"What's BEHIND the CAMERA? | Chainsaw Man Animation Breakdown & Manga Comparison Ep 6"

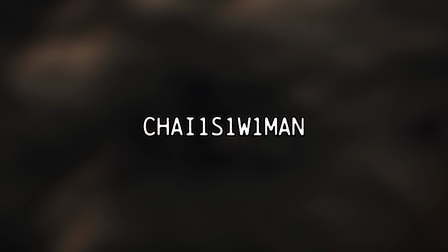0:00 Welcome back to the Chainsaw Man Comparison Series,
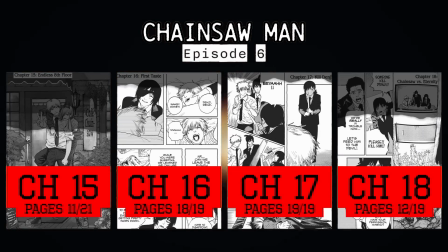0:03 now in episode 6, which covers the rest of chapter 15, chapter 16, chapter 17, and over half of chapter 18.
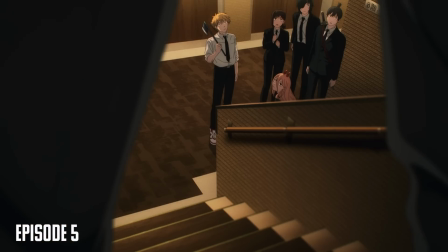0:10 We stopped at a really crucial moment in chapter 15, but after some redone cuts of things we've already seen with characters that have been moved around slightly,
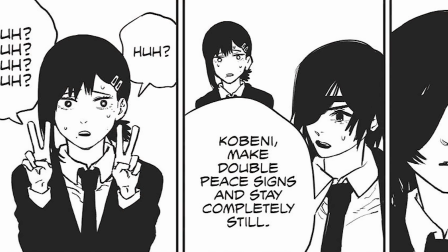0:18 we'll continue our coverage of this chapter as Himeno tries conducting a little experiment of her own with the help of Kobeni.
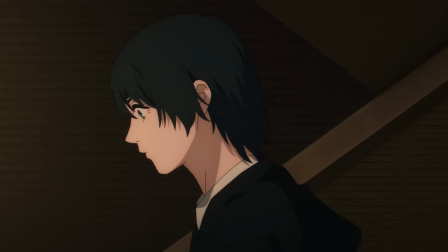0:23 Right off the bat, it's clear to tell that this episode has some amazing camera work to show us,
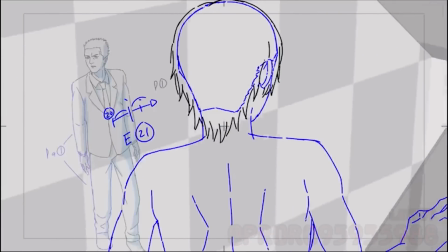0:28 and while shots like these can be challenging, animator Pororo pulled it off very well.
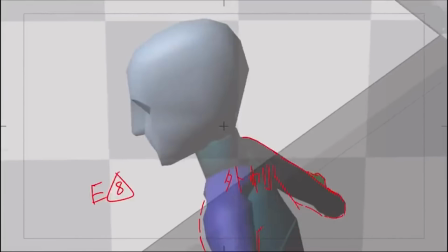0:33 I imagine 3D guides are very handy for things like this,
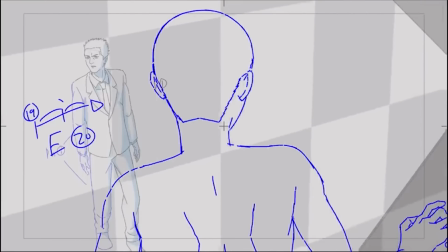0:35 because in a spatial sense getting the rotations proper for every single character as they reappear must be a difficult task to begin with.
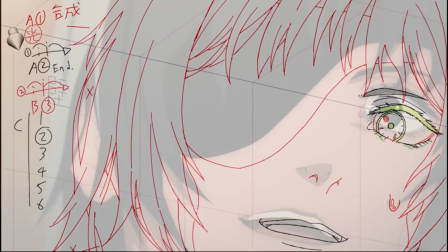0:42 And Pororo didn't just do this cut, but every single cut up until the opening plays.
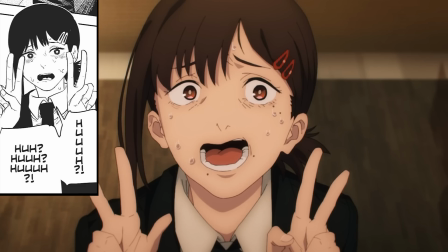0:47 Just the layout though, not the key animation.
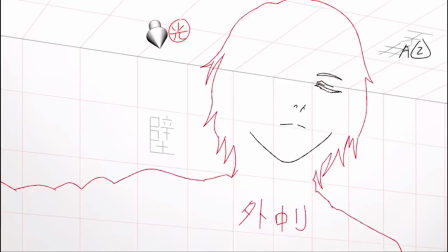0:50 See, key animators may actualize the most important pose work, but layout artists basically plot out the skeleton of animation in relation to the background art,
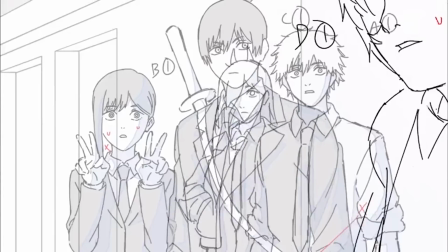0:58 meaning that they literally lay out all the camera work and post-process effects for the composition team later on.
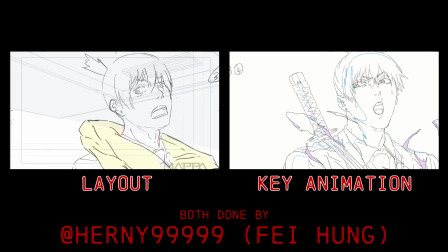1:04 True enough, most key animators are accustomed to doing their own layouts, but having someone who focuses wholeheartedly on the task is in large part where the major dynamic qualities of this show comes from.
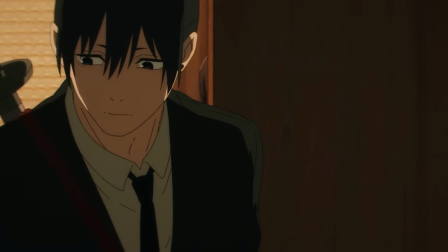1:14 I mean, just look at the stellar camera work of Aki simply entering a room.
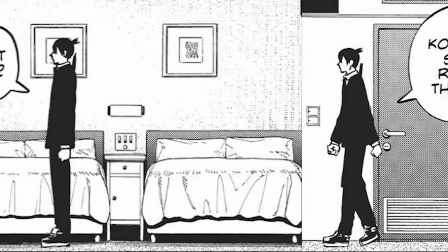1:18 Sure Mappa could have adapted this part of him going through the bedrooms like a side-scroller adventure game, similar to how the manga did it,
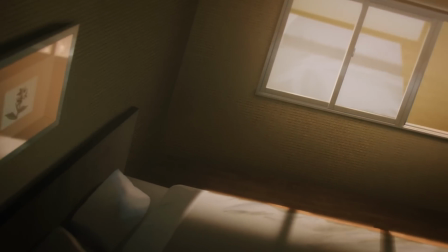1:24 but instead it focuses heavily on inventive camera work that emphasizes the perplexity of the situation everybody's in.
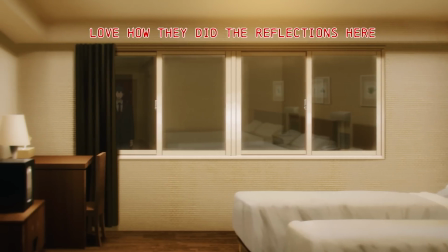1:30 Clearly something is very wrong here, and the BGM that plays during this part accentuates that feeling well.
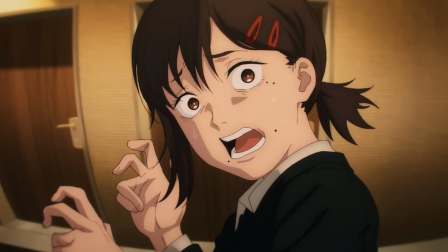1:36 It's a feeling so strong that it left Aki completely speechless this time when he opened the door behind Kobeni,
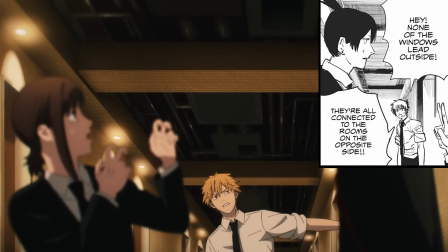1:42 instead holding off on this line until after Denji comes flying out of the hallway with a little more urgency this time.
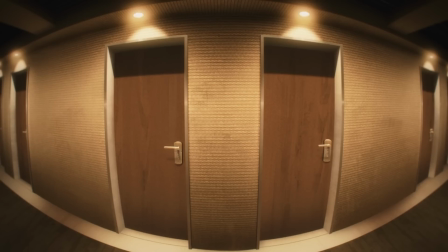1:48 After that is when Aki finally gets his line straight, and this sequence is closed out with that awesome fisheye perspective from the manga.
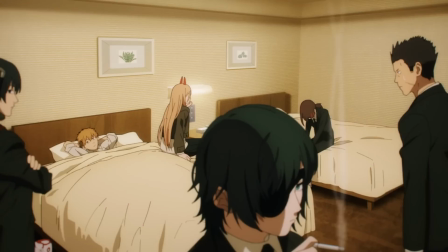1:55 Well done to animator Pororo. He fit into this series quite well and his energy is kept alive even after the opening plays where we see all the gang chilling in a nearby room.
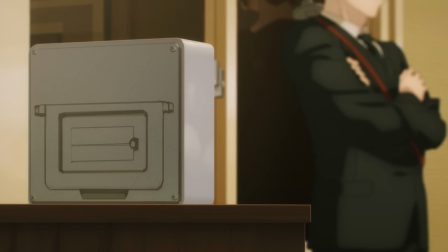2:03 Nice touch how the anime showed that Aki was actively looking at the clocks before he runs down the situation with everyone as this will be something he relays to them all a little later.
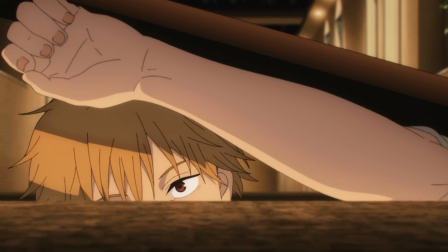2:12 Even now we can see this show is still giving us S-tier cinematography and it all subtly enforces the trapped reality of this situation.
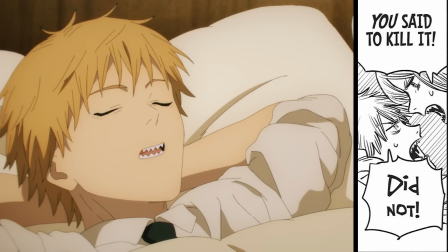2:19 Some of them are taking it in stride like Denji and Power who continue to bicker with each other,
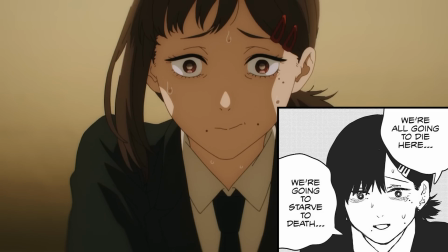2:24 but as we saw earlier, some other people reached their breaking point pretty early on.
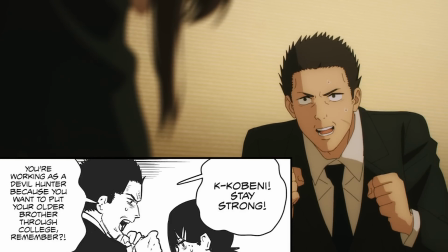2:29 Now personally, I don't care how many people hate Kobeni, I think there's a lot to her character that we haven't scratched the surface of, but sure enough, on that surface level, she is a nervous wreck of emotion.
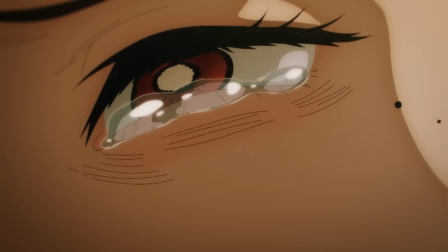2:38 And if it's one thing I learned from last episode, it's that Mappa really goes all out with it for scenes like this.
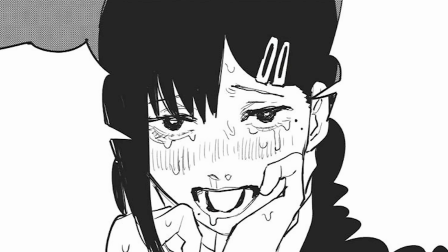2:43 Though her face does look a little... different compared to the manga, but it's still enough for power to laugh at.
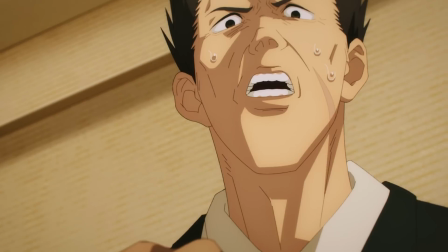2:49 Maybe not enough to roll around on the bed like she does in the anime alone, but certainly enough for Odd Eye to get upset by this flagrant relishing in another's despair.
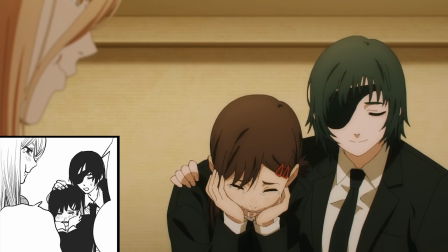2:56 But while all this hysteria is happening in the back of the room,
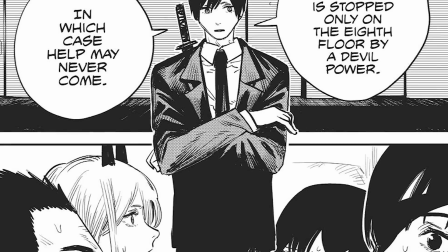2:59 Aki's been continuing to quietly observe and feels that now's a suitable time to tell everyone that they might be trapped in time as well.
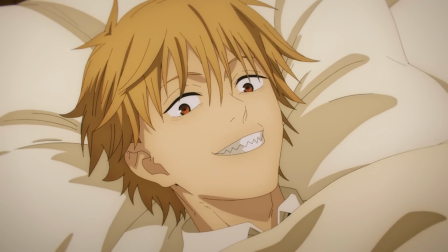3:07 Something that really rocks everyone to their core. Except for the outwardly positive Denji who understands the benefits of having time stand still for a bit.
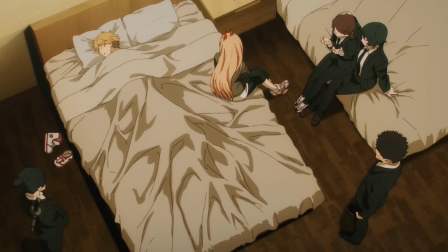3:15 May as well leave tomorrow's problems to tomorrow's you. Even if tomorrow never comes.
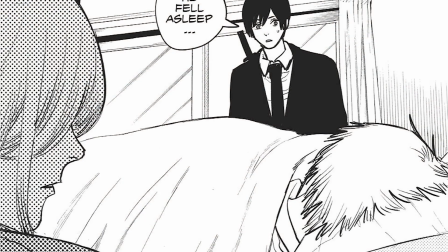3:20 But while Denji drifts off to sleep,
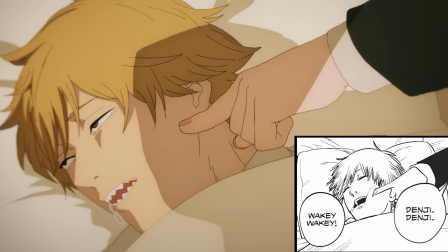3:22 this is where we'll finish out chapter 15 and move on to chapter 16 where the now open-eyed sleeper wakes up to Himeno, who's looking for someone to talk to.
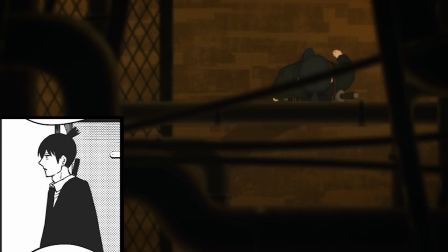3:30 Because it appears that everyone's kind of got their own thing going on right now. If it's not looking for the devil, then it's huddling up in a bed to cry.
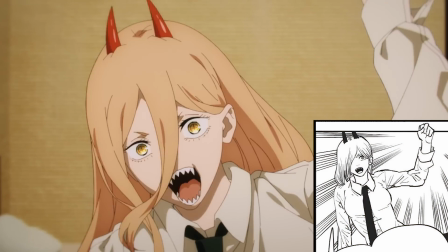3:38 Or come up with a good Nobel Prize winning idea, where it's so easy.
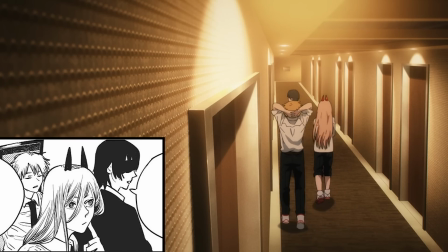3:42 So clearly, since neither she nor Denji have anything going on, they'll chill with Himeno for a while so that it'll be easier to guard the exposed Odd Eye and Kobeni.
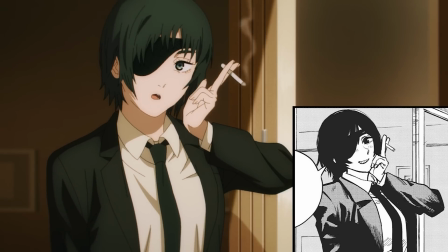3:51 That and give them a bit of a story time behind her love for cigarettes as well as how she got Aki caught up in her addiction.
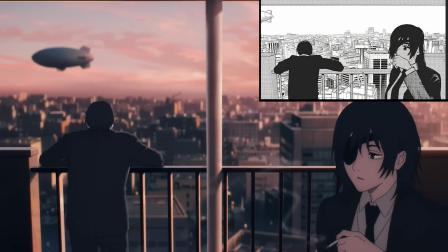3:56 I think the moral of this story is that you should never give in to peer pressure if your health is on the line.
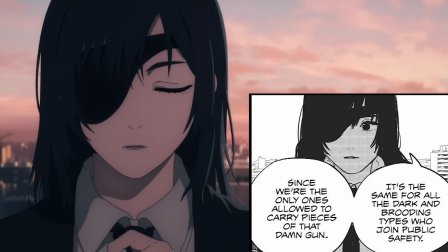4:01 But as far as Himeno is concerned, dying of cancer is much less likely than dying at the hands of a devil in their profession.
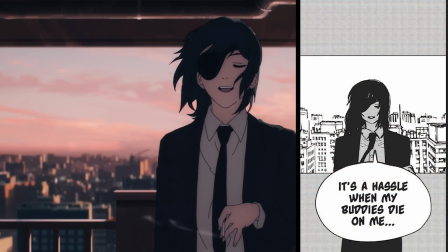4:07 Something that clearly happened to Himeno's last buddy and now she has to be the one to face the wrath of anyone that they loved.
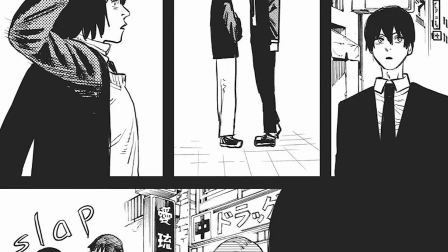4:13 As you just saw, the anime immediately cuts to this slap, but the manga actually has a whole page worth of removed content, where it shows Himeno and Aki discover this woman on the street,
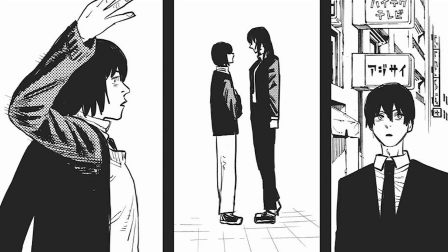4:22 where Himeno proceeds to tell Aki to keep his distance so she can get hit with no interference. Really, it's just narrative fluff, so it's fine if it got removed.
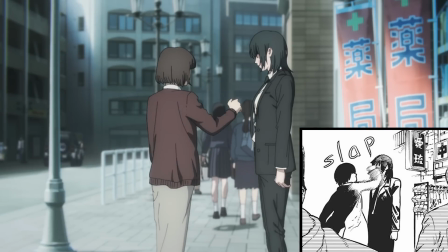4:30 Hell, I like the hard cut better, it's much more jarring and appropriate for what just happened. We don't really know the details of Himeno's previous buddy's death,
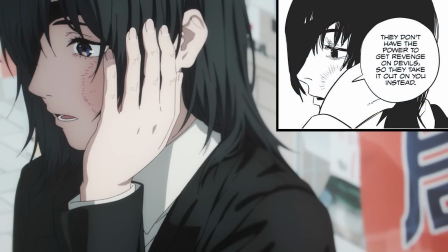4:37 but it's still pretty messed up for a grieving member to something that
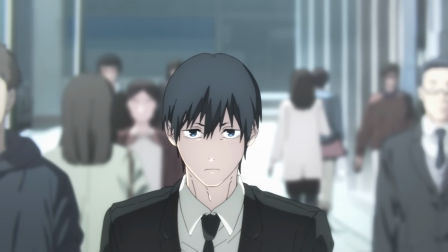4:43 Aki won't stand for so he retaliates in the most elementary way possible for some cheap satisfaction.
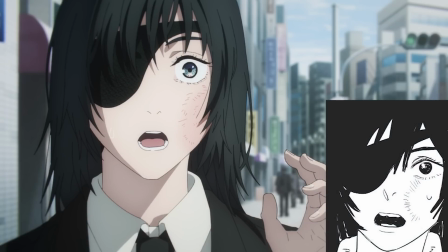4:48 The type that humored Himeno to no end and made her realize that Aki's not the 100% by the book character she made him out to be.
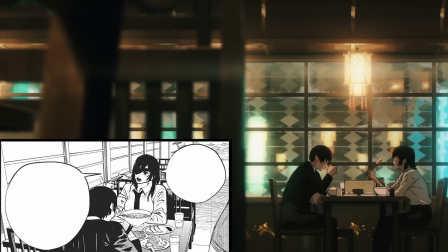4:55 He might just be interesting enough to last in this industry as she basically tells him once we cut to them in the restaurant.
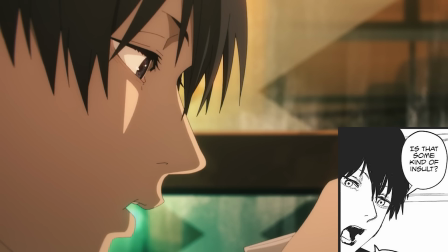5:01 Though it sounds more like an insult to the straightforward Aki leading to some almond tofu thievery that the
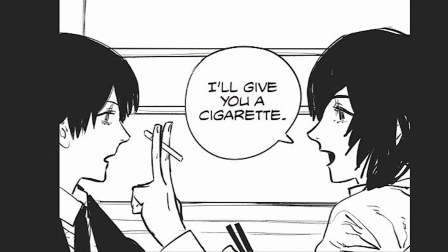5:07 anime alone actually shows Himeno thwarting before she offers Aki yet another chance to ruin his lungs.
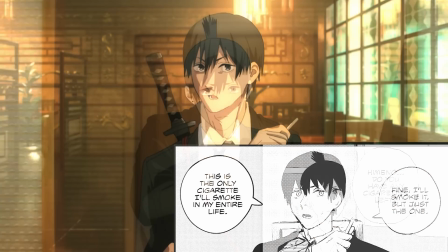5:13 One that Aki unfortunately took her up on, and lo and behold, we've got another addict on our hands.
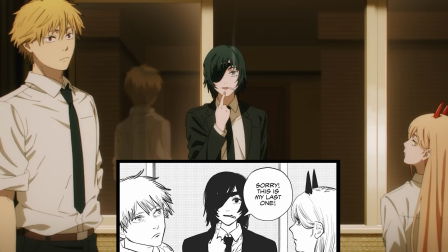5:18 Though it seems his yearning for one in the current day isn't totally without reason,
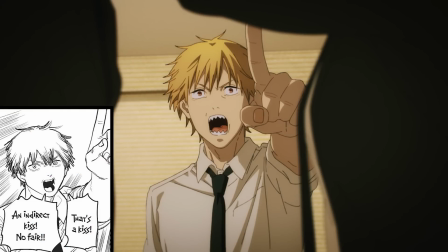5:22 because even if Denji has an issue with Himeno letting Aki suck on her cigarette, he definitely needs something to take the edge off with what he's about to reveal.
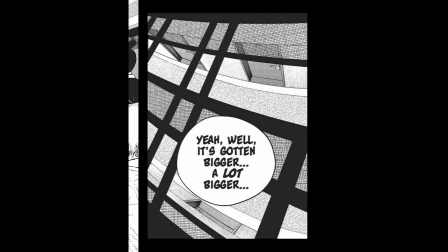5:30 For it seems that the devil they took out a little earlier turned out to have some crazy growth hormones.
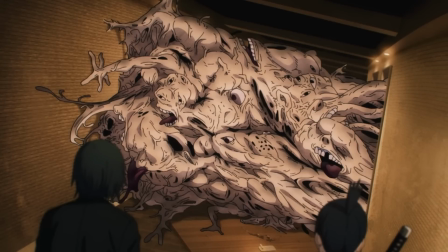5:35 He's gotten so big that he's outgrown the room that Aki likely found him in, and the anime alone even shows him bust down the door this time,
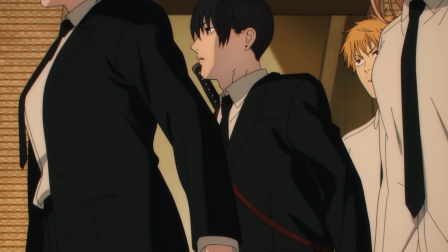5:42 leading to a more panicked rush of everyone to run outside to see the goop monster in action. And boy does he have a lot to show.
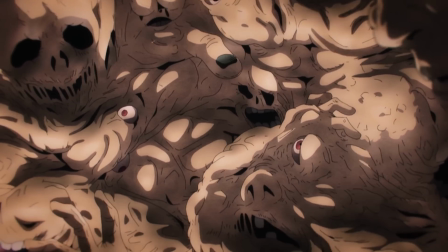5:49 With how many different faces this thing has, drafting it into some sort of semblance of a character design must have been challenging, if they even did it at all.
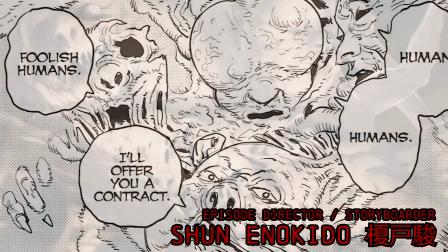5:57 I have to wonder if episode director Shun Enokido just sort of free balled this thing when constructing the storyboard for this episode,
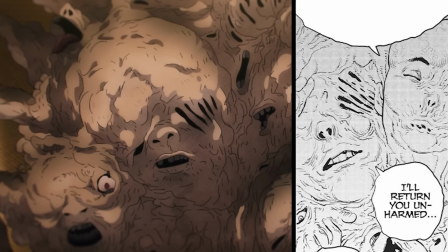6:03 because while it references many faces from the manga, there's obviously a lot of extra footage of this thing that needs to be plotted out.
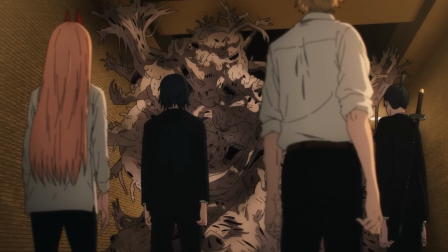6:09 Whether being used in quick cuts or as a background element, the movement of this thing consistently morphs, on top of which I love the approach they took for this thing's voice.
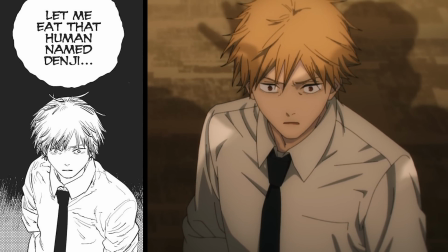6:19 Or voices. It demanding that Denji be offered as a sacrifice in exchange for everyone's freedom is disturbing to listen to,
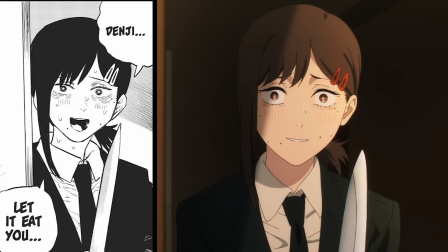6:25 and it seems to have had an impact on Kobeni here who was readily willing to listen to it. Her appearance marks the end of chapter 16,
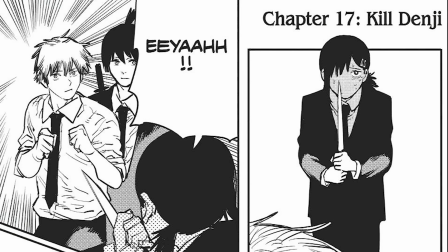6:32 so now let's move on to chapter 17 where she goes full psycho mode and rushes denji with what looks like a kitchen knife
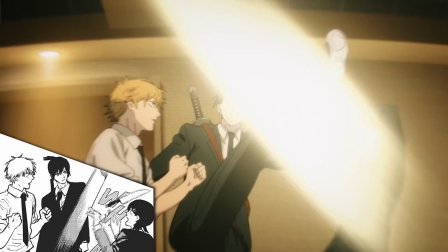6:38 not that she really poses much of a threat by herself as she's quickly taken out by denji's reliable senpais she's proving to
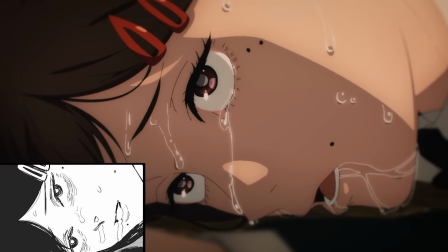6:45 be quite the liability in this mission everything she does just further encourages the devil though to be fair there aren't too many other options left that they can take anyways outside
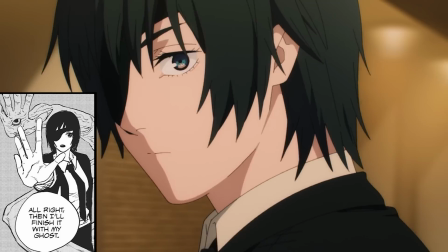6:54 of just attacking it normally well whatever normal is for devil hunters the unconventionalism associated with their attacks really spawns some slick cuts
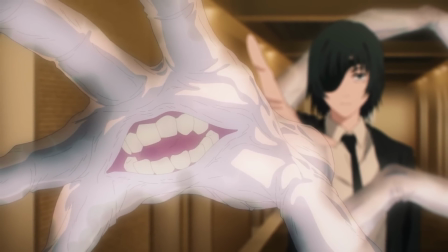7:02 like how Himeno summons her ghost here, and once again, it all comes down to how it was laid out.
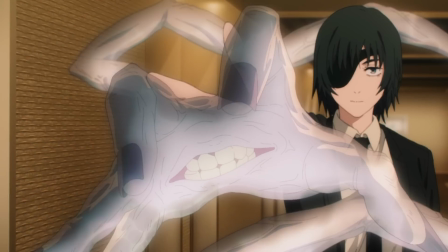7:07 There were about four moving parts associated with this cut, and each one of them stuck to their own frame times. If one part wasn't moving, then another one was giving us the illusion that everything here is done on silky smooth ones.
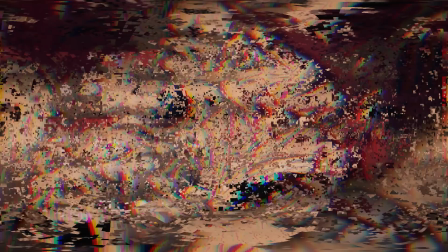7:19 This approach is used quite frequently when creating time charts to keep the motion alive, and you can really notice it if you break down animation by layers.
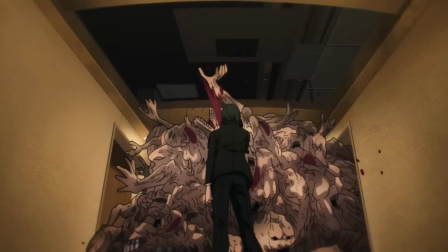7:26 But what's most impressive is how all these layers coalesce and work with some of the coolest camera angles.
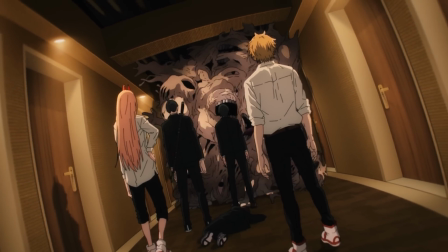7:32 Camera angles like these cuts right here, where the devil is telling us about how impossible it is to kill it.
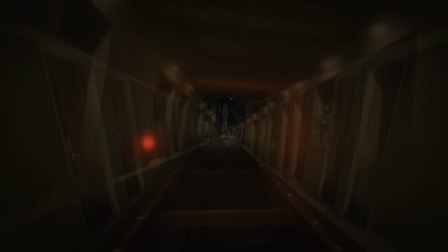7:37 The way the lights go out briefly as we rotate around while moving backwards to reveal the veins that appear in
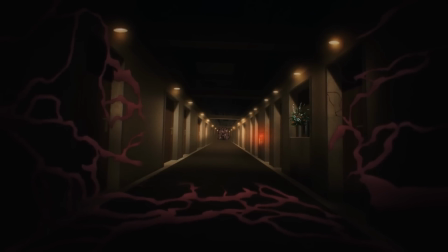7:42 sync with the sound of a heartbeat is paramount to the superb directorial talent of Enokido-san.
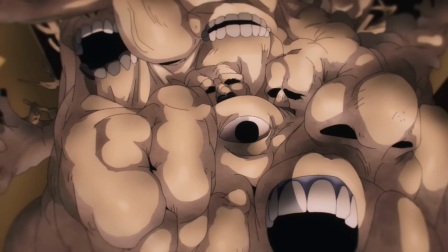7:48 He already envisioned some crazy angles for this episode, but it's clear that he's got plenty more to portray.
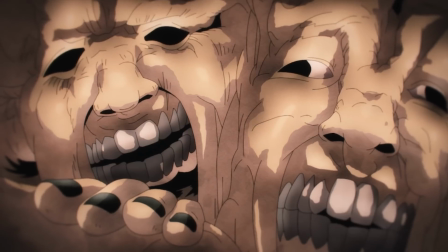7:54 And that's on top of the already difficult angles the manga portrays.